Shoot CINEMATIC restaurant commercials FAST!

click the video, good for you. That means you're gonna learn sweet video stuff about filming run and gun restaurant commercials and how to get sweet content like this.
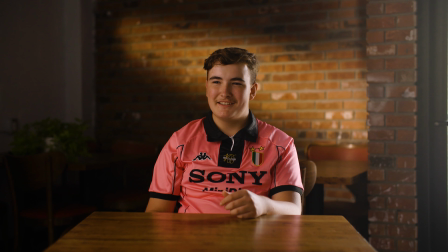11s When somebody asks me what I do for a living, I just say slicing meats at a sandwich shop in Ford City.
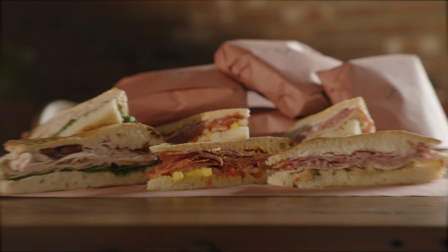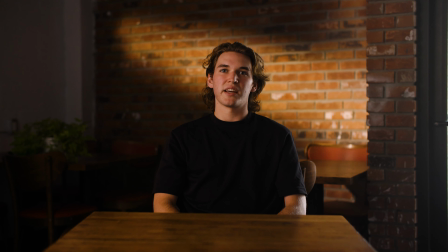21s Yeah, so we do Tuscan style sandwiches, thin style schiacciata bread.
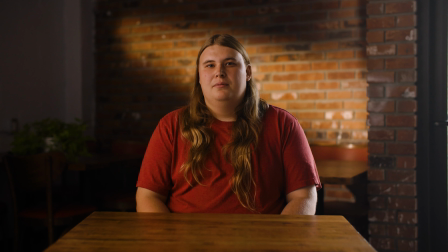27s It all started when I started making bread at home about a year ago, and we started making sandwiches with it.
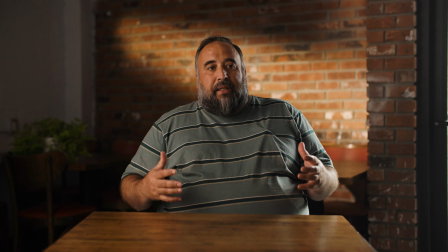32s The bread at Petrella's is really the key. Right amount of oil, right amount of salt on top.
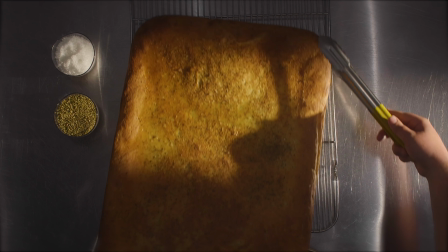38s Not only is it baked fresh daily, but it's baked fresh throughout the day.
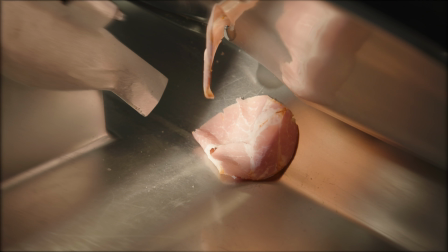43s The way we make our sandwiches is definitely family style, good local ingredients, the same way you would if you were eating at home.
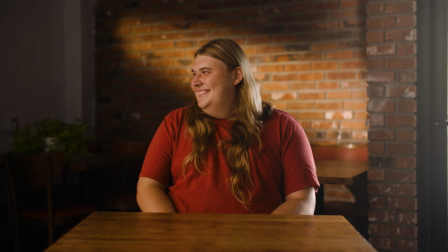52s I'm especially proud that I'm selling my own bread, our own sandwiches.
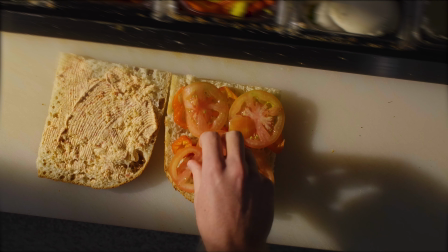57s It's really cool that this is our food. I take a lot of pride in that.
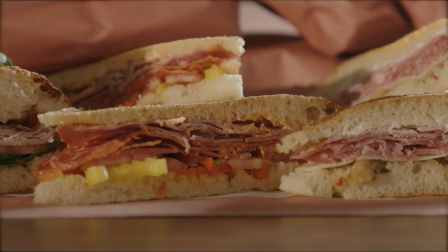We took a simple approach, and when I say we, I mean me. I only had one guy shooting there, Ian, great BTS guy, great assistant. He did a little tiny bit of assisting, which I was grateful for. I didn't really hire him for that. I hired him for BTS, but anyway, good job, Ian. So everyone's always talking about plan. And yes, you should plan your shoots, but I want to see if I could just have a simple plan,
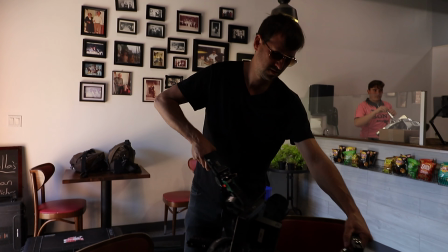88s
put it together really quickly, film it in like 6 hours, get out of there, edit it over the course of a day or two, and see what I could come up with. And I gotta tell you, I had a ton of fun just going off the seat of my pants.
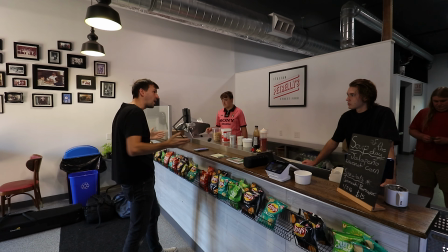100s
My main objective was to film the entire commercial from an aerial view, top down.
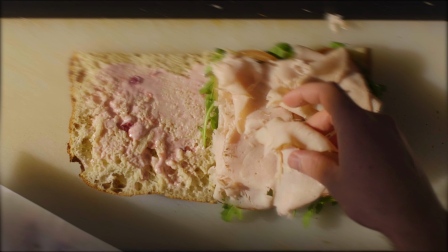106s
And I just thought it would be visually interesting for social media. And honestly, it turned out great. The only shots that weren't from the top down were the meat slicer shots. I thought just for that one shot, let's just do a standard tripod shot and then zoom in.
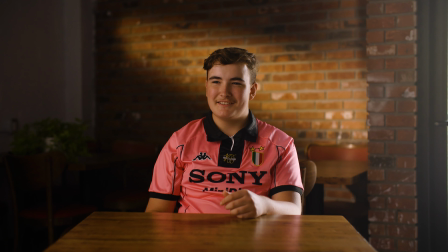121s
And of course the interviews we shot on just a tripod. But the entire thing is just shot top down.
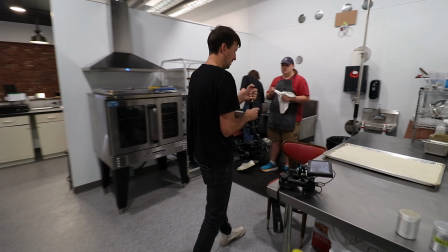126s
And what I did was I had 2 C-stands with a boom arm attached, 2 boom arms attached to each C-stand with a gimbal and my GH5S. And the reason I put it on a gimbal was because I didn't want to be having to fuss with the camera angle and the position of the camera.
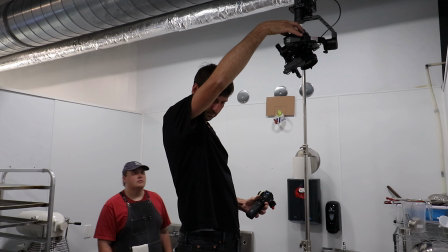142s
I wanted to just be able to operate it remotely, and that's what I had.
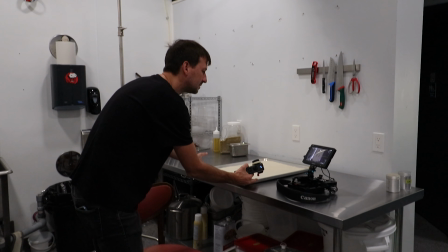145s
I can't remember what gimbal this is, but it's a Zhiyun, one of their first models, and I have the Bluetooth remote where you can control the gimbal's focus and positioning. So I rigged up the gimbal and the GH5S with I think a 35mm lens, Canon. I think I shot at 2.8 because I wanted everything to be in focus.
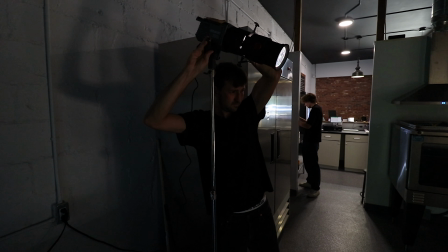163s
As far as lighting goes, we just had the spotlight shining in as our sunshine, had a little fill light.
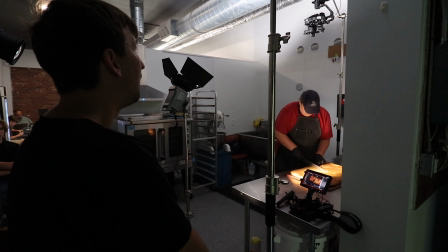170s
I used the 200X, two 200X by Amaran, one for the spotlight, one for the fill light, and that's it.
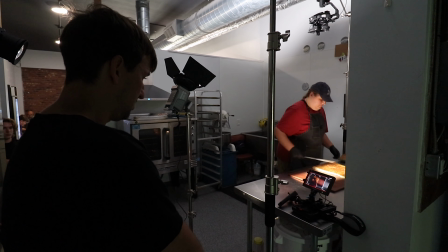176s
That was all we used.
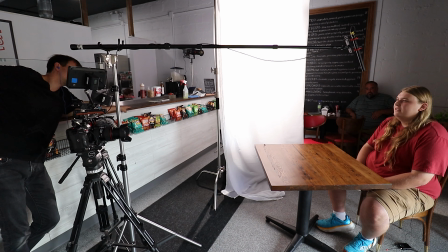178s
For the interview, I did have a diffusion for the 200X to soften up the light, but the backlight you see on the interview subject, that is just coming from the door.
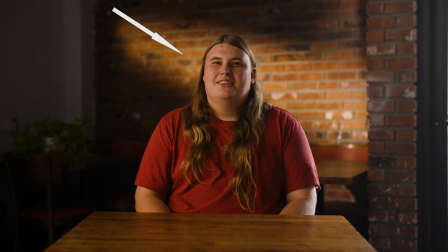186s
And then on the brick, I have the spotlight. So we're talking 2 lights for this entire commercial.
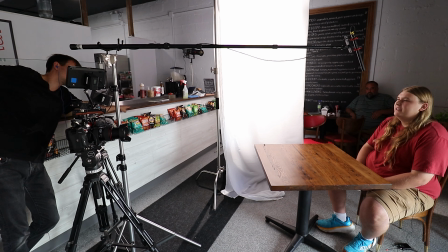191s
It just goes to show you, you don't need to have so much elaborate lighting. You don't need to go crazy with it. I think it really showed off the crispness in the bread, the crispiness of the bread, how crunchy it looked and how fresh it looked.
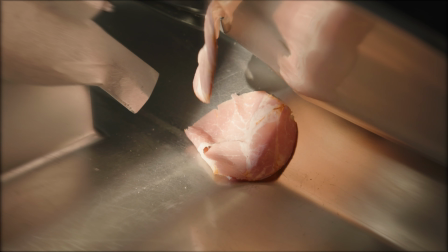205s
You could even see the steam coming out of the bread when he cut it in half. When that lunch meat was being sliced, that turned out better than I thought it was gonna turn out.
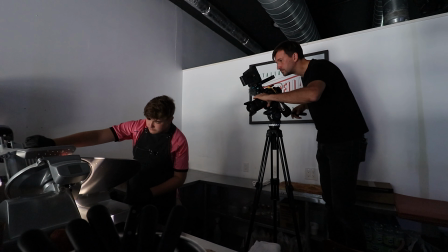213s
Just goes to show you again, a simple tripod shot and then a little digital push in post-production goes a long way,
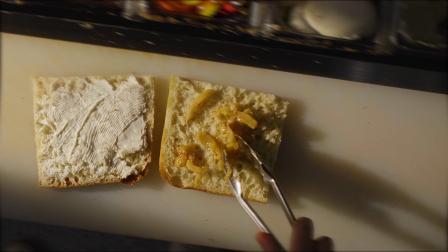219s
as well as that simple spotlight lighting. If you don't have a spotlight, you're missing out, because a spotlight makes everything feel like natural sunlight's coming in.
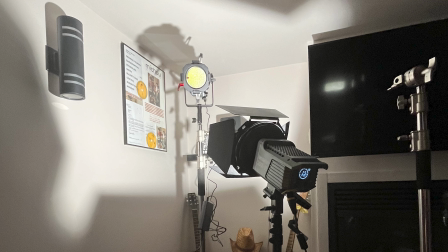229s
Even for the setup we have today, we have just a spotlight and the fill light.
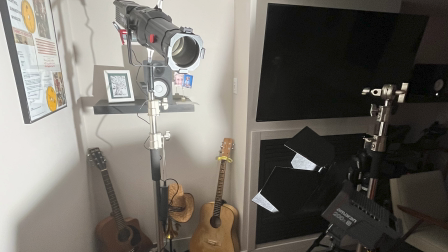234s
So we're basically using the same setup as far as lighting goes for this YouTube video.
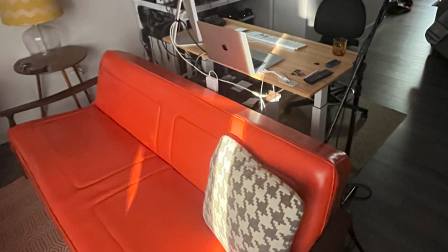239s
What can we learn from this?